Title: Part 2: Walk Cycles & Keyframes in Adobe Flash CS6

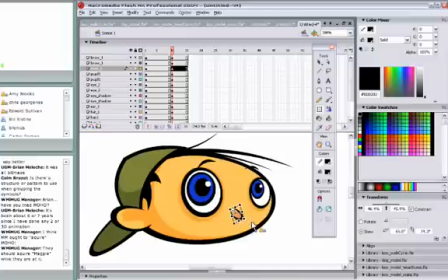12:17 Sometimes, if you zoom in on it,
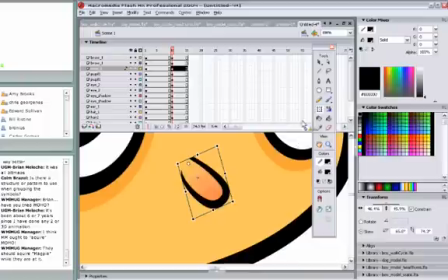12:21 grab your free transform tool, and instead of just rotating, you can actually skew it a bit. It sort of changes its shape, kind of twists it.
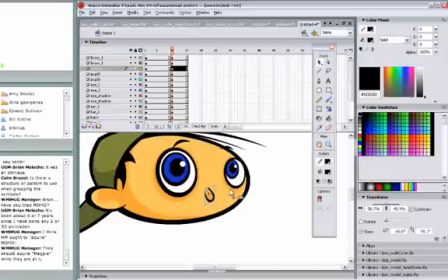12:37 If I hold down the control key, I can select all these shapes that make up the eye. Kind of move that over, as well as his eyebrows.
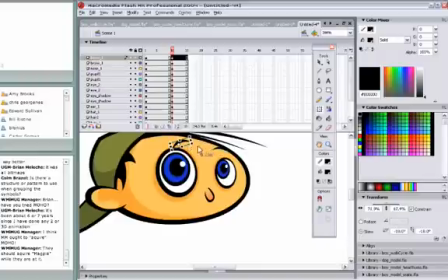Now, if this were truly a 3D object rotating,
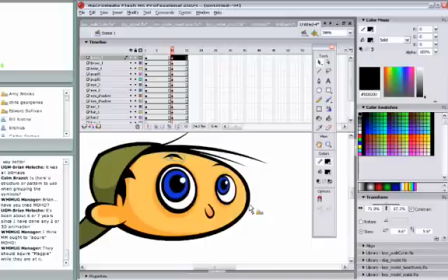13:04 this eye, his left eye, would not remain at this scale. So what I do is I make it bigger. It wouldn't look like this anymore, because this sort of suggests that it's
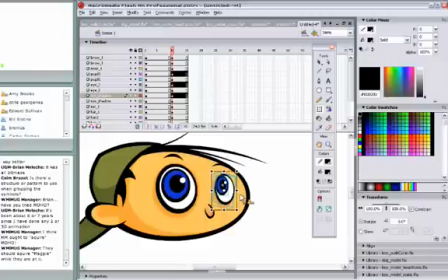13:22 way back in perspective and possibly wrapping around the face, but now it's a little bit more, it's facing us a little bit more. So what I'll do is make it a little bit rounder and a little bit bigger.
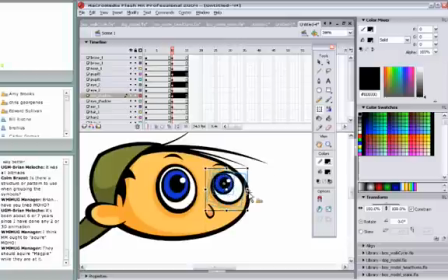13:37 Maybe move the pupil around. Same with this eye, his other eye, just a little bit. A lot of little subtle details here. And now the other cool trick
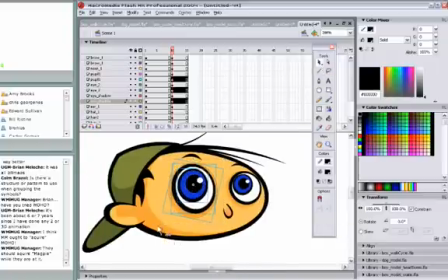13:51 is to move what is behind him, not from right to left, but the opposite direction.
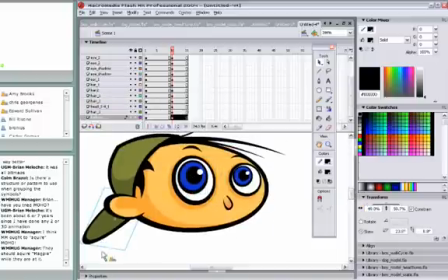13:58 Like say his brim. I'm going to move this way. His hat, since it really is just a shape on top of his head as I'm pulling it away and showing you,
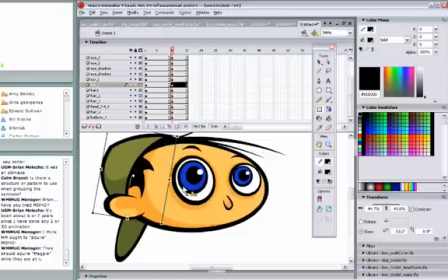14:11 what I will do is kind of crush it in a little bit using again the free transform tool, and playing around with it. There's a lot of trial and error and pushing and pulling and playing around.
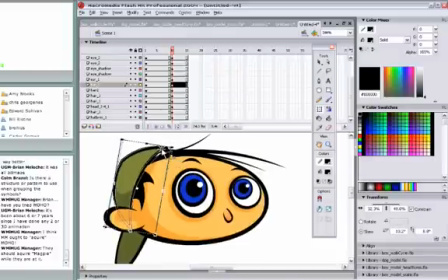14:24 Now first, I think at this point what I want to do is actually apply the motion tween just to see what is going on at this point.
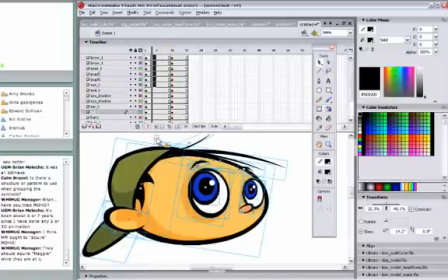14:34 So what I'll do is select all these layers anywhere in between 1 and 10. I should be able to create a motion tween, and it applies it to all by right clicking. I did that kind of fast.
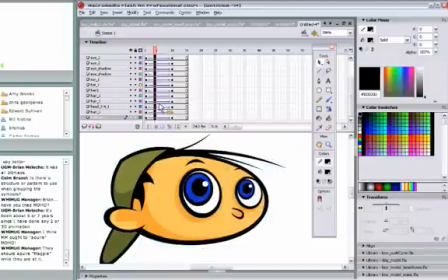14:45 I'm going to back up. I go fast sometimes.
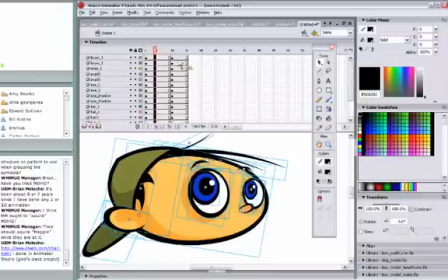14:51 What I do is, instead of, I don't know, some people might say, oh, create motion tween for every single layer individually. If you just click the top layer and let it scroll all the way down, highlighting all those layers, and then right click over that black section, and then select Create Motion Tween.
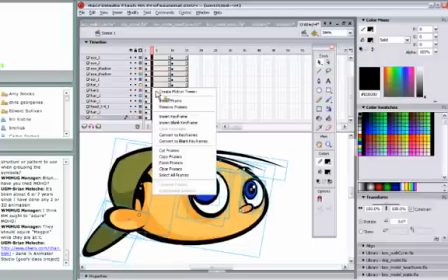15:08 It does it for you.
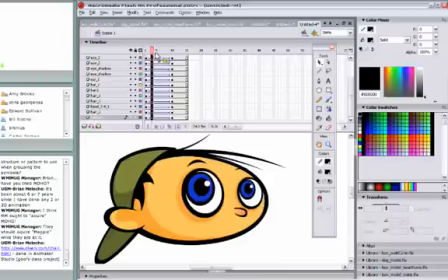15:11 Now, if I scrub the timeline, we can sort of see we're getting there. The effect is close.
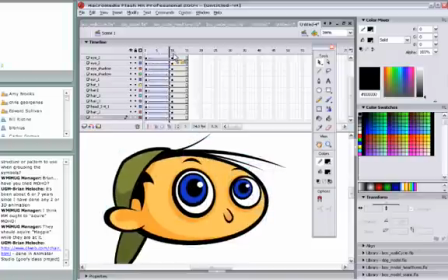15:20 I think the key there is making that eye on the right bigger. It just gives you the illusion of depth as he's turning his head. What I want to do also is returning my playhead back to frame 10.
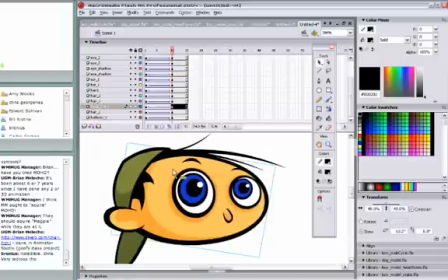15:36 Is this head, the actual head shape doesn't really move that much, and it's kind of abstract to think that how can I make this look like it's turning. It's all an illusion, I think, if you just take it and skew it a little bit like this and then scrub.
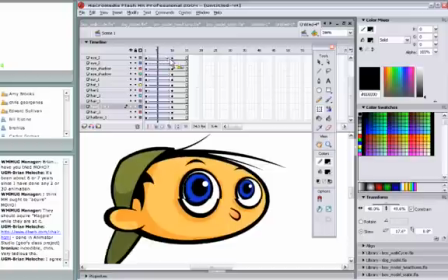15:52 It just seems to look like it's turning. And again, these are all little tips that I just learned by experimenting, just going trial and error.
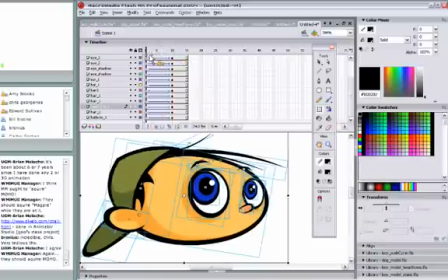16:01 And now I see I haven't done his ear. Let's do something with his ear.
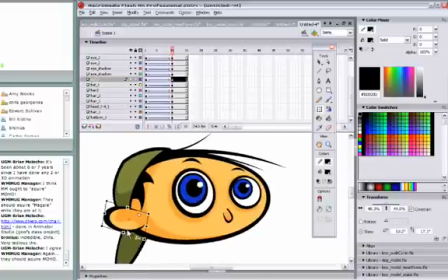16:11 Maybe move it up. And maybe flatten it a little bit or skew it. Again, just trying to suggest an illusion. Hey, that works. What do you know?